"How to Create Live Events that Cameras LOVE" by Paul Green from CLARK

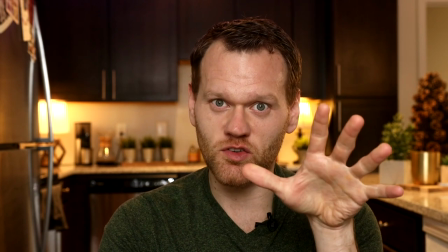2626s
This is now running in about 6,000 degrees Kelvin. Our intensity has dropped back.
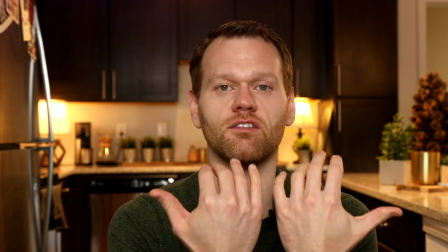2631s
If you can tell, the backdrop isn't as dark as it was. Because this light, the only controls I have for this light or some switches.
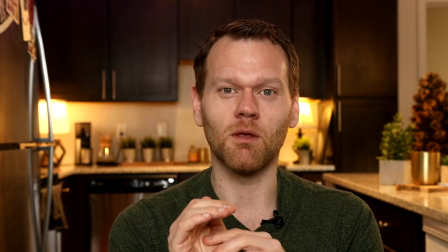2638s
I don't have a lighting console with me or anything. But it works with a set of warm LEDs and cold LEDs.
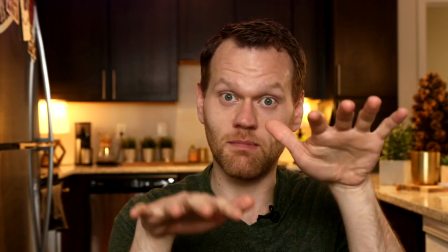2644s
And by varying how much and mixing the two, I can pick which color temperature we're at.
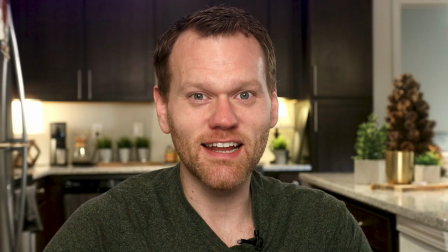2649s
So at first we were warm, just the warm only. Then we were halfway about 4200 Kelvin. That's both of these color, both of the sets of LEDs together. But it also brought the intensity up because it's double the LEDs. That's why the background was so dark last time.
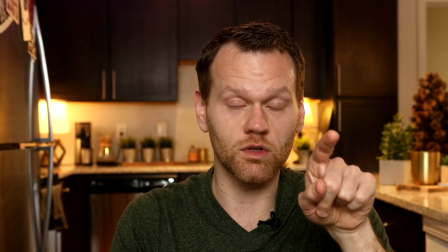2664s
Our intensity is back to normal because we dropped the warm LEDs where you're just cold but if you can tell the camera is balanced so that
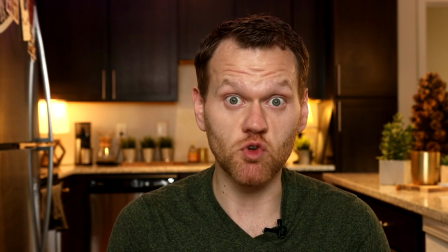2672s
this color from the front light should look neutral and white but it's pushed the background to be really really warm.
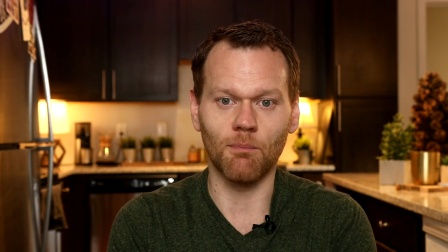2680s
It's no longer neutral white anymore. Those two lamps on either side of me are really golden.
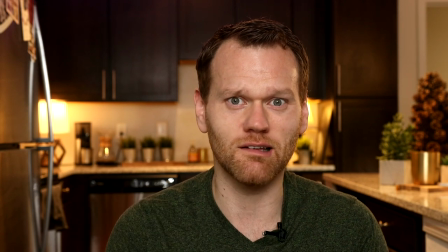2685s
This fridge over here it's like kind of a golden color on the front.
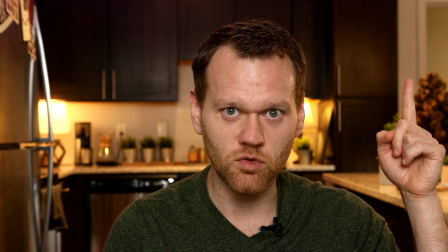2689s
This countertop that kind of paint color of the wall right there should be neutral that's a gray um so everything's really
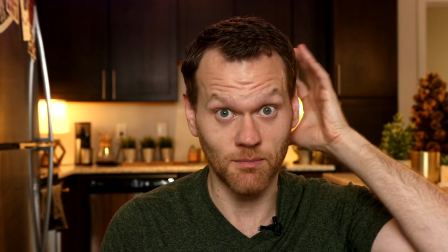2696s
really off you can even see it on me because some of the scene the lights from the scene are hitting me so this kicker light that's over on the side is now
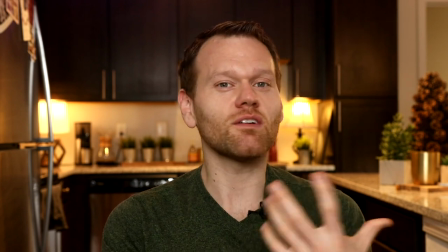2704s
a golden color rather than a crisp white color um so it's a little example of how this balance really is important and picking this color temperature
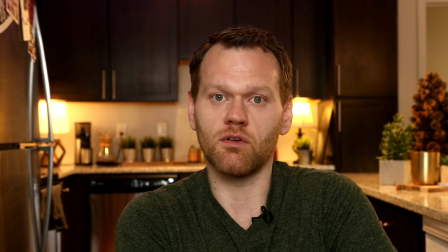2713s
um really does matter because i want to blend in with the rest of the scene i want the camera to see one thing.
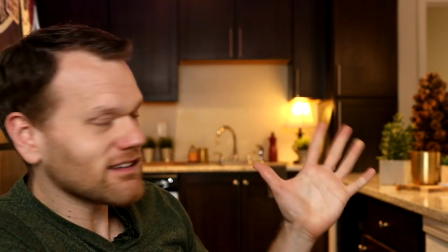2719s
If you're here in person, honestly, it does look colder over here and it does look warmer back there,
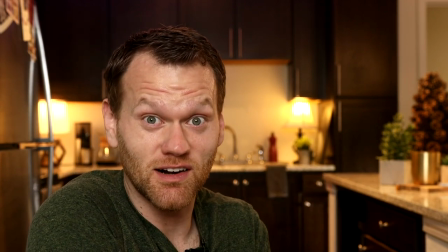2724s
but not near as much as what I'm seeing when I look at the monitor and how golden and rich that is.
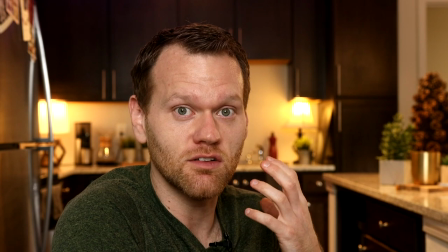2730s
The camera kind of exaggerates it and my brain doesn't have the ability to differentiate between it anymore, to really make an exception for it.
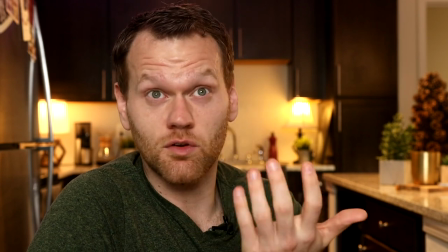2737s
It just looks wrong. So the way to fix it is just to bring all these colors back together and to make sure our intensities match,
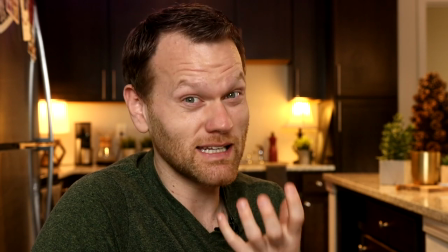2744s
where I am a little bit brighter than the background, but not so much of the background. It's just gone and dark.
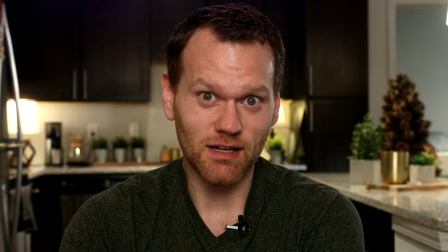2750s
Okay, so we're back into balance. The front light's back to 2700 Kelvin. Our intensity's back down to something pretty usable. This is the same thing that's true on your stage in any room that you're working in. If the opposite would happen, if instead of these warm sources back here, if they had been projection screens, LED walls, that teaching screen that rolls out for the pastor, moving lights, any of those cold sources, we'd see the opposite effect. If I used a warm fixture to light me and balance the camera to that so that I'm, you know, the neutral white color, all of that's going to be pushed blue. Just like we saw the background go warm a minute ago, the opposite would happen. But if I light myself with the same color of light and the camera balances to that, then all those colors look fine too. So white on the screen is now the same white that's on me. And so when we're watching that back on video later, it all kind of works together and feels great. So those are really the two main components that I'm trying to keep in mind as I light a stage. And something that you could try next too is think through your color. Pick a white balance point that really matches as many things together as you can and practically have control of on your stage and sometimes that's as easy as just going by and trying trying some lighting gel on your front light re-wipe balance the cameras that's hard to say re-wipe balance the cameras once you've re-gelled your lights and see what your stage looks like see if you like it then also pick an intensity that works well for your cameras for me that's normally 40 to 50 foot candles I don't want to be too dark that I don't want the background to end up being too bright. You know, LED walls sometimes are really hard to turn down really low. Sometimes I don't have control over projection screens. They just are where they are, depending on the situation. So sometimes I'll have to meet those with a brighter intensity. I also don't want to create a bad circumstance for the camera operator.